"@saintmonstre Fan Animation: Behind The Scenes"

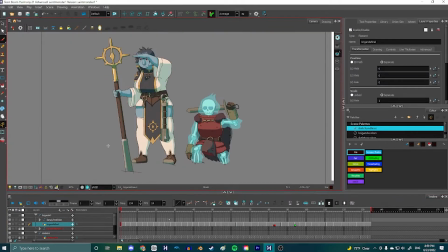[1:07]
Okay, so here I'm going to go over the actual canvas that I had working on the entire time while working on this animation.
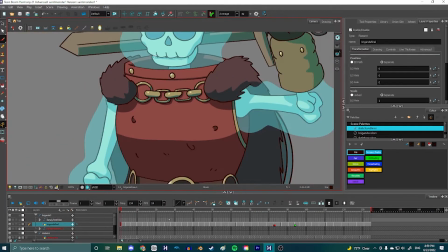[1:14]
Here you see I got these two characters. You can see some details that probably didn't show up very well in the finished
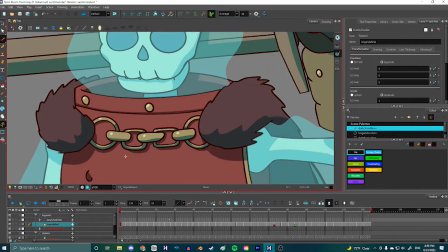[1:23]
animation just because of all the effects and stuff I layered on top of it and how it was a little bit
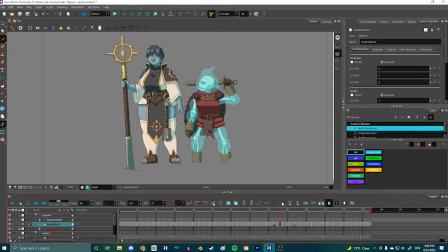[1:31]
zoomed out, you know. But here they are, moving and stuff, you know, as animation tends to. Got a bunch of different layers and stuff.
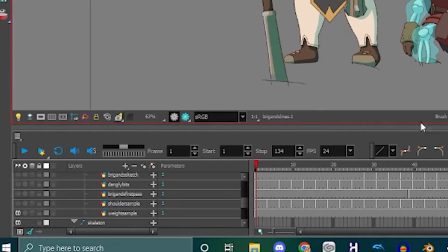[1:41]
There are a lot of layers going here, as you can probably tell based on how complex these designs are.
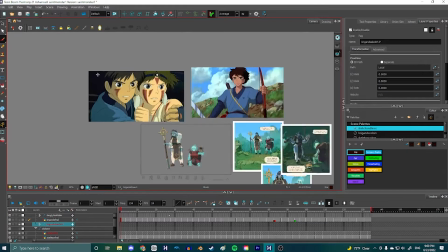[1:49]
Here, if I zoom out a little bit, I have some screenshots from Princess Mononoke here,
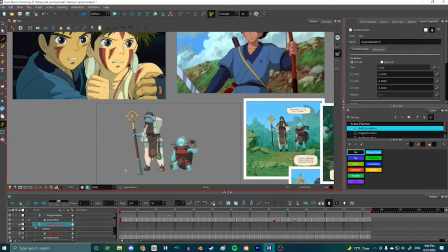[1:55]
because that was kind of visual style that I wanted to go for when I had them standing next to each other like that,
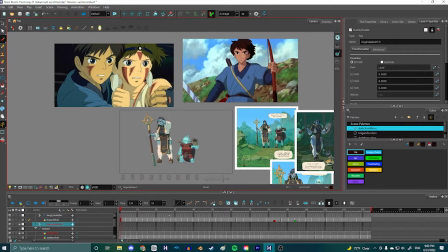[2:02]
and ended up adding the background and everything. I wanted to kind of make it look like that movie because, you know, it's a cool movie.
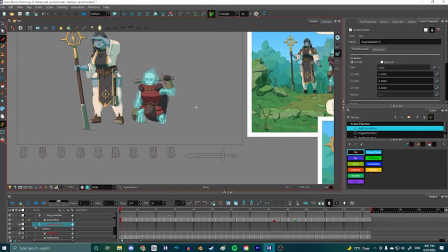[2:08]
Here on the bottom, the sword that the skeleton is carrying,
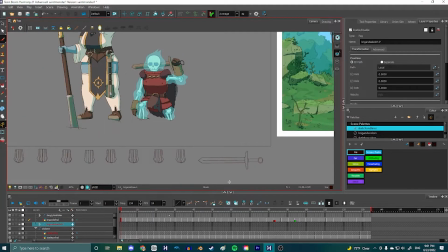[2:12]
because I didn't want to draw each individual frame of the sword being swung around.
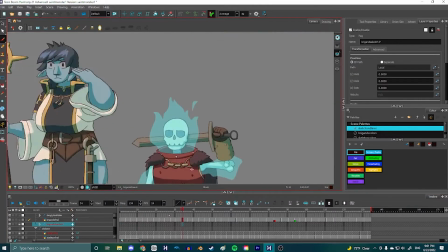[2:18]
You can kind of tell it's like a sort of it's a bit of a tween, but that's okay.
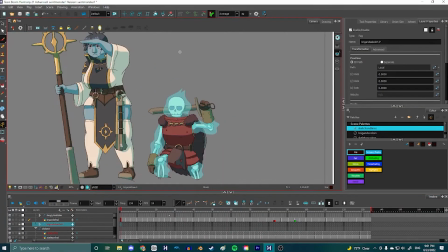[2:25]
I think it still looks convincing enough.
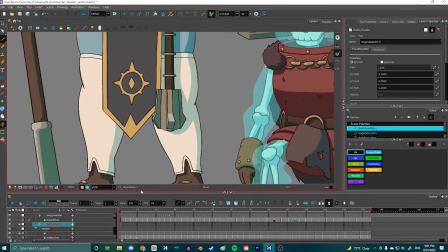[2:27]
I have all the different angles for the weight on the bottom of the hammer here, because that was another thing that I didn't want to draw every individual frame of.
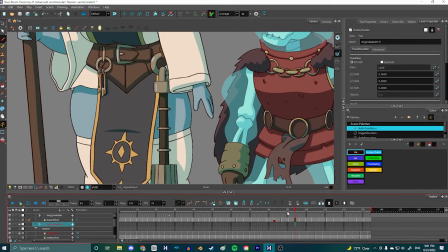[2:35]
The actual handle and stuff up here is all drawn by hand the entire time.
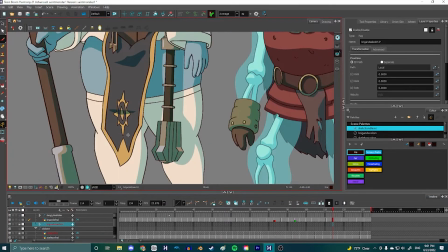[2:40]
The weight on the bottom, I did not have the patience to draw. Aside from that though, everything is hand drawn.
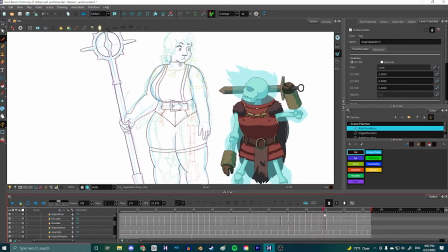[2:46]
I have all the sketches in different colors and stuff. I didn't actually sketch out the shading.
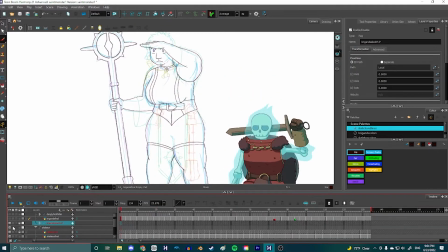[2:51]
That was just something that I did on my own afterwards. I think it turned out pretty well. Hang on. What have I
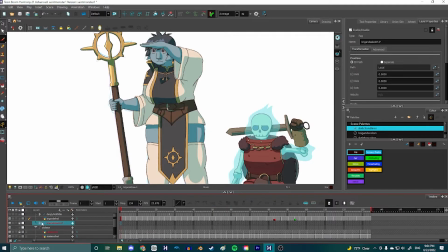[3:06]
done? Okay. That's what happens when you have this many layers. It starts to get confusing.
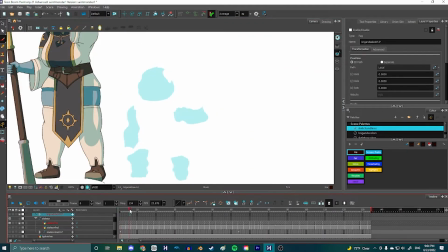[3:12]
And then here you got your skeleton. You did the fires separately, which was a pretty difficult effect actually,
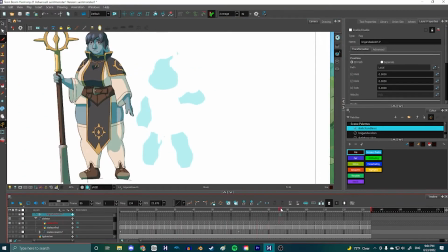[3:18]
just based on the way that it gets covered by certain things, like the parts of the clothes that it falls behind and the loincloth and everything.
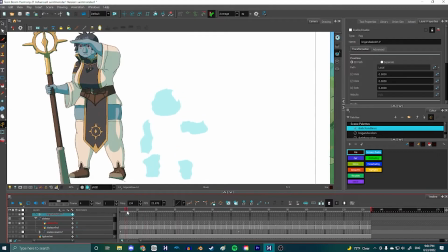[3:30]
Trying to figure out how to get the opacity to work, but I think it turned out pretty well. And then with the rest of the animation, it looks pretty good.
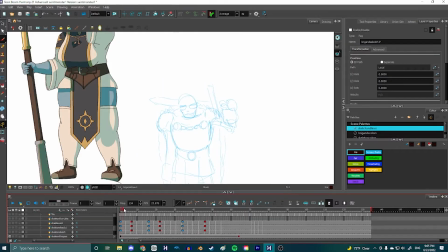[3:37]
I can show a bit of the sketch. The first pass for the skeleton was really, really simple. It's just one drawing that I dragged upwards because I thought that was kind of all I needed at that point.
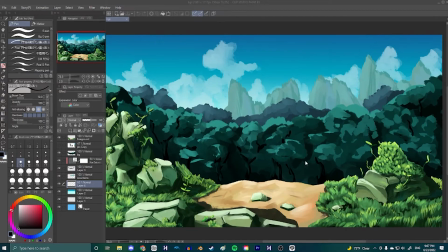[3:50]
Here's the background art that I used for the video. This is just kind of its most unaltered state.
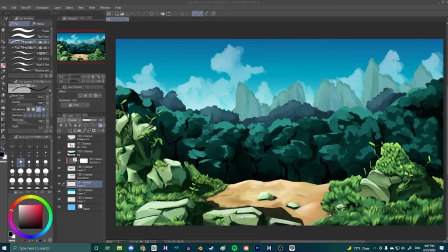[3:56]
I wish I had recorded a time-lapse of this. I will try to do that the next time I make an animation with backgrounds like this, because I think that would be interesting to watch.
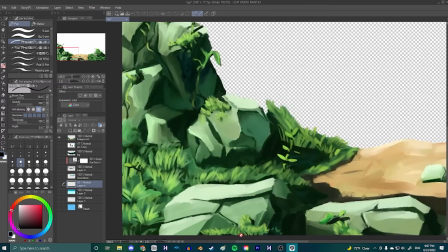[4:05]
Got like the foreground here, which really took a pretty long time, but I like how it came out.
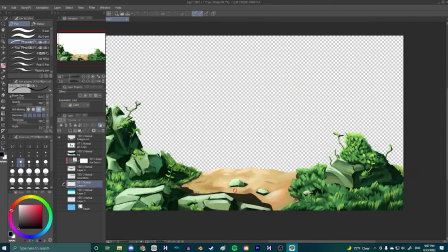[4:13]
I really like working with really harsh shadows like that. I think it looks cool.
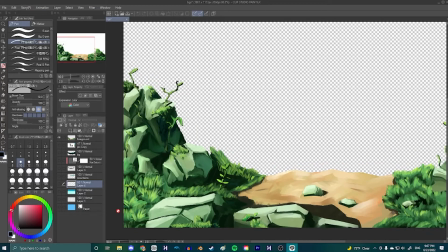[4:18]
It really sort of gives the sense that it's taking place early in the morning or late in the evening, and I think it's neat.
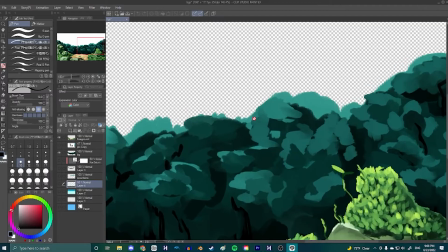[4:27]
Got the first background here also with the trees. This part I kind of phoned in a little bit just because at that point I was tired of painting,
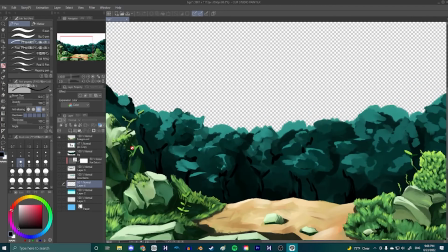[4:37]
but I think it still looks good when you if you squint a little from back here,
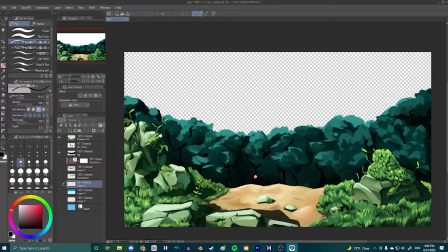[4:42]
and especially with the characters on the front once they're there and all the filters applied and everything, it looks pretty good.
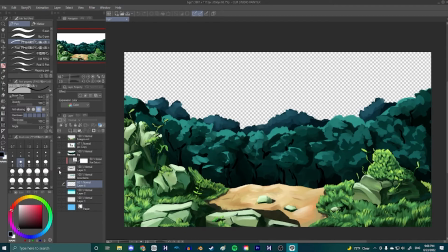[4:47]
I have another layer of trees in the back just to add a little bit more depth, and then I got the mountains and clouds, which make up the rest of the background.
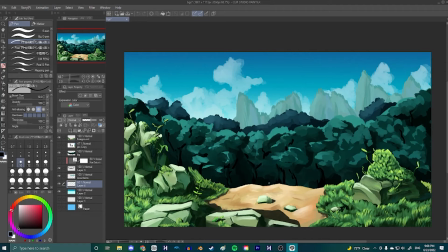[4:55]
I think it looks pretty cool.